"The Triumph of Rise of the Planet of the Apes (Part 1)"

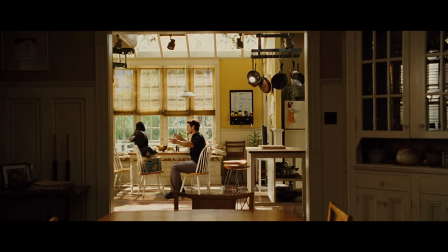[12:41]
And in that, there's a bond of trust between Caesar and Will that exists within any good father-son relationship.
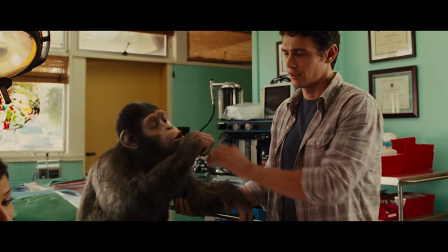[12:48]
There's a trust that says, "I trust that you have my best interest at heart."
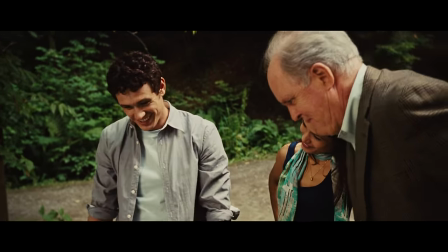[12:53]
And it's here that we begin to see the motif of the supplicating gesture.
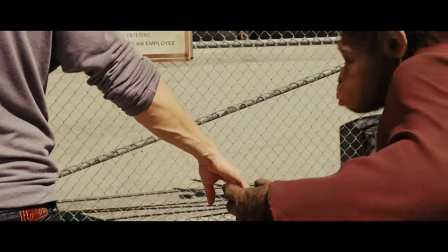[12:58]
The supplicating gesture is seen throughout the film in various forms as it reflects the ever-changing dynamics of authority and trust between the characters,
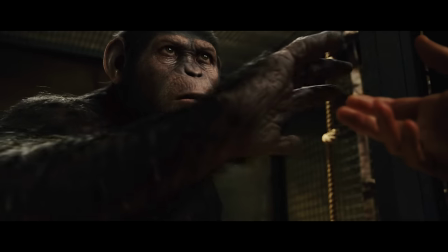[13:05]
primarily between Will and Caesar.
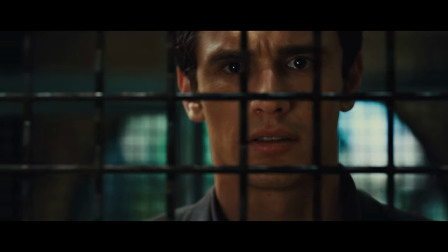[13:07]
It's incredibly important to track this progression, so I will be noting most of the times it comes up, including this first instance here in the Redwoods early on in the film.
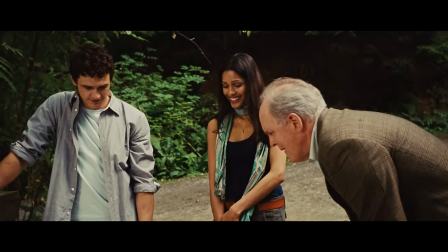[13:16]
This establishes Will and Caesar's relationship quite handily. Caesar respects Will as a figure of authority.
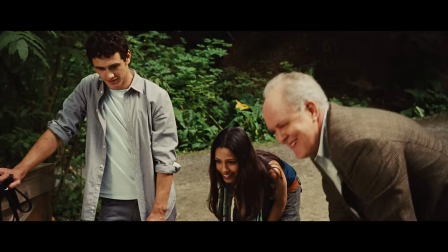[13:22]
He isn't free to explore the Redwoods unless he gains Will's approval.
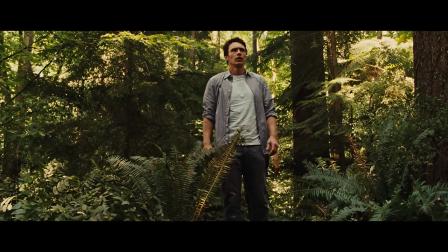[13:26]
He believes that Will has his best interest in mind, and by submitting to Will's authority, he gives Will the opportunity to say no.
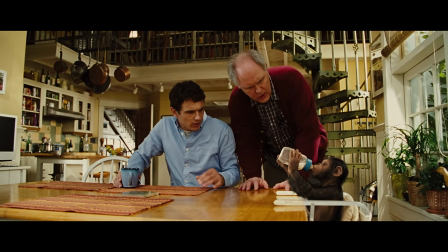[13:34]
By growing up with Will and his father, Caesar has grown to identify with and care about them.
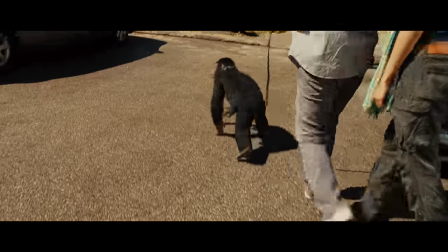[13:39]
He's grown to trust them implicitly, even if their decision was one he wouldn't like.
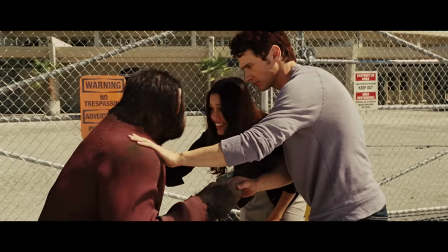[13:45]
A decision like going into the ape sanctuary.
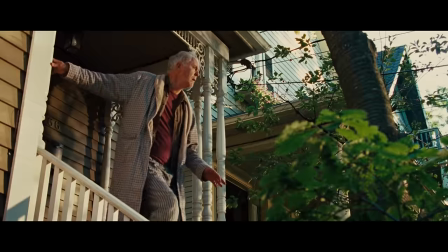[13:48]
Caesar sought to protect Will's father, a man whose Alzheimer's was getting worse and worse, who barely even knew where he was when he crashed his neighbor's car.
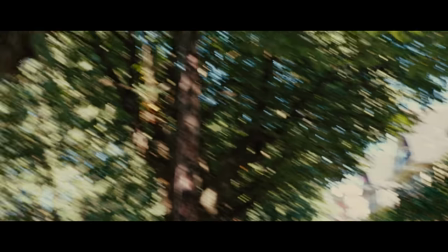[13:56]
Caesar was just protecting his own, but in doing so, he's forced to recognize they're not his own.
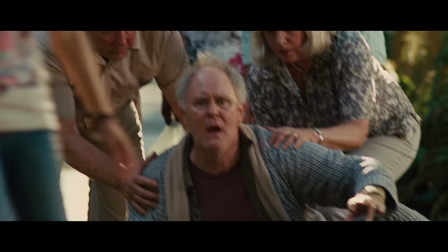[14:03]
He nearly bites this guy's finger off, he beats him to a pulp, and the world doesn't see a human protecting his friend, they see a wild animal going rabid.
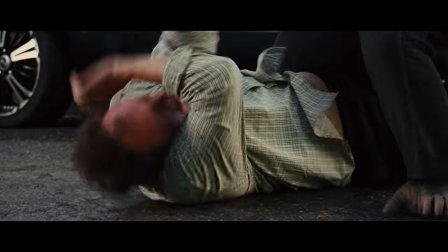[14:11]
They're afraid of him. And he's ashamed of that. Ashamed of what his own protective instincts caused him to do.
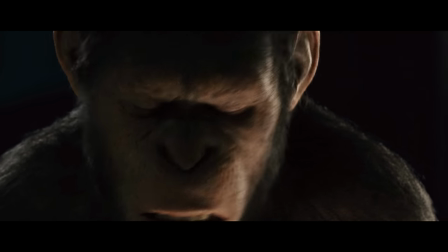[14:17]
It's hard to internalize that sense of inherent human worth when the world looks at you like you're not human.
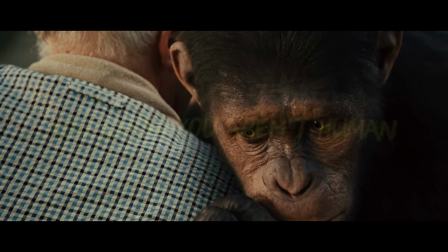[14:23]
It's hard to internalize that when you know you aren't human. When Caesar is taken to the ape sanctuary, he's scared and confused, treated like the animal he doesn't want to believe that he is.
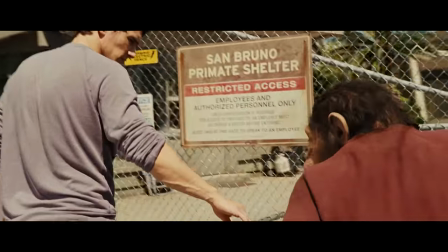[14:35]
But when Will shows up, he takes his hand. A form of that supplicating gesture that says, "I trust you."
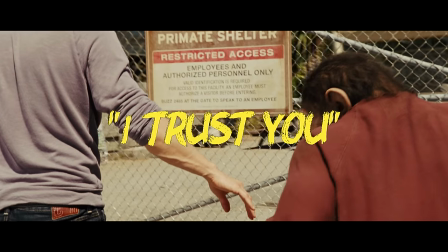[14:43]
He believes that Will has his best interest in mind.
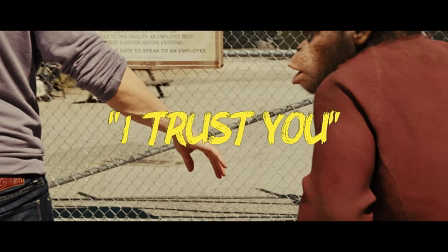[14:47]
He believes that Will won't treat him like the animal everyone else does.
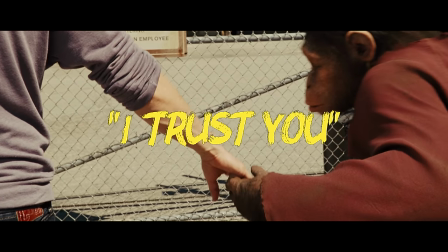[14:52]
With Will, he can be allowed to feel human. In fact, this place seems kind of fun.
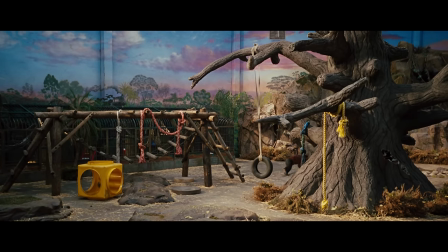[15:00]
There are toys in here, there's a big tree I can climb. This might not be so bad, but wait, this is a wall.
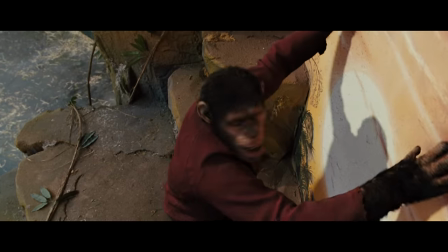[15:07]
That's not real, that's a wall. Wait, they're closing the door, they're locking me in. Wait, I'm still in here.
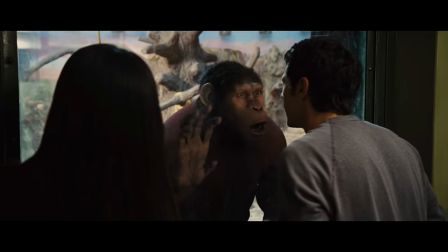[15:13]
Wait. And once again, Caesar is confused and afraid.
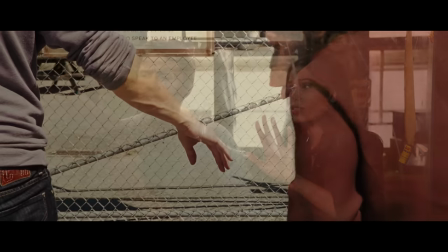[15:17]
The people he trusted, the hand that he took,
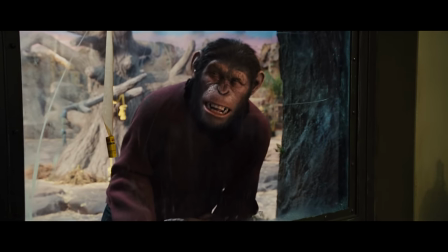[15:20]
leaving him behind with people who will treat him like an animal, force him to live among his own kind.
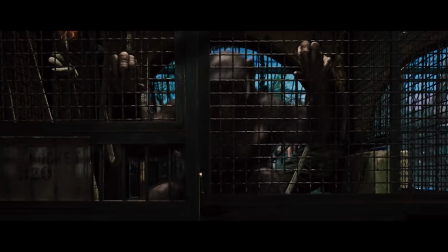[15:27]
And that's probably the best place to take a break from Caesar's story, because we need to talk about those other apes.
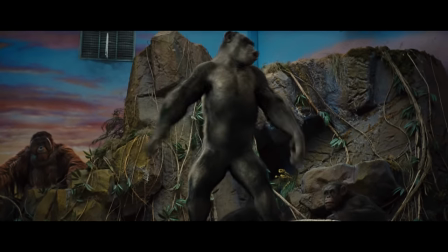[15:33]
Or rather, we need to talk about what brought them and Caesar himself to life.
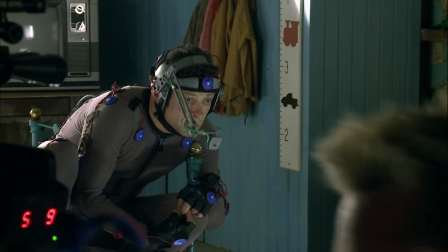[15:44]
The visual effects, and more specifically the motion capture of this film, was done by Weta Digital.
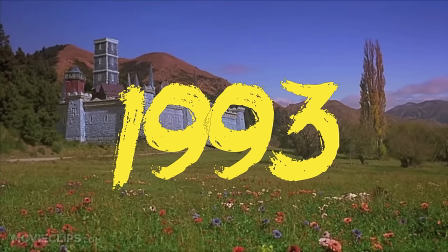[15:51]
They haven't been around for that long, being formed as recently as 1993 to work on the Peter Jackson movie Heavenly Creatures,
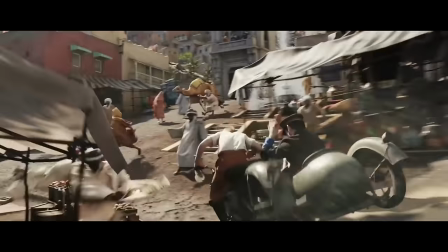[15:57]
but since then they've gone on to become one of the leaders of the industry in digital effects and motion capture technology.
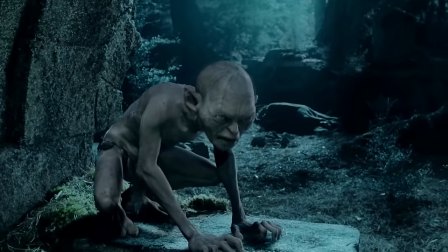[16:03]
They worked on a few films you might have heard of: The Lord of the Rings, The Hobbit,
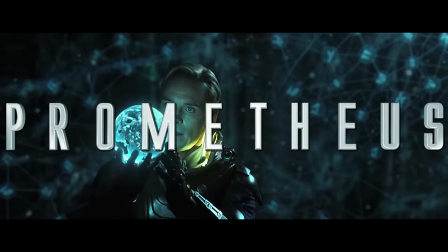[16:08]
3 out of the 4 Avengers movies, Ad Astra, Prometheus, Avatar, and of course, the all-time classic,
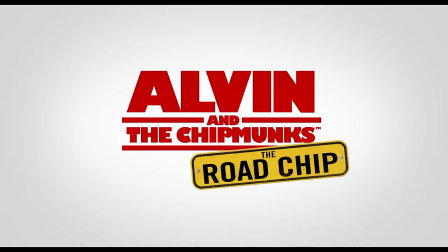[16:14]
Alvin and the Chipmunks, The Road Chip. So, you know, quite the track record.
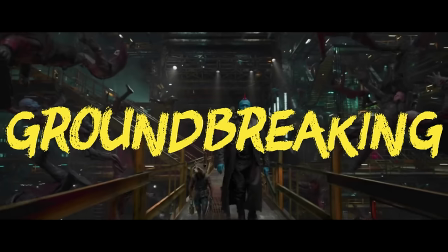[16:19]
The point is that Weta is well known for some of the most impressive, groundbreaking, and ahead of their time special effects in the industry,
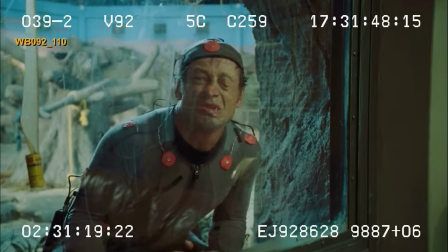[16:25]
and what they're probably best known for is their incredible work with motion capture.
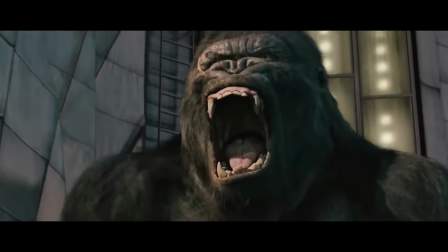[16:30]
They created Gollum, they created King Kong, they created motherfucking Theodore.
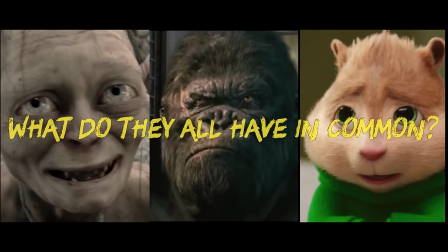[16:36]
Sorry, pizza toots. And what do all of those characters have in common besides Weta?
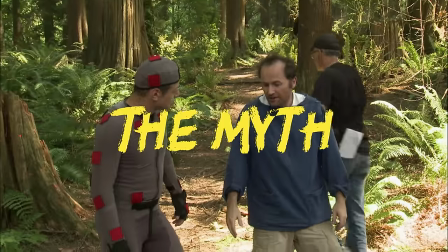[16:41]
They were all played by the man, the myth, the legend, Andy Serkis.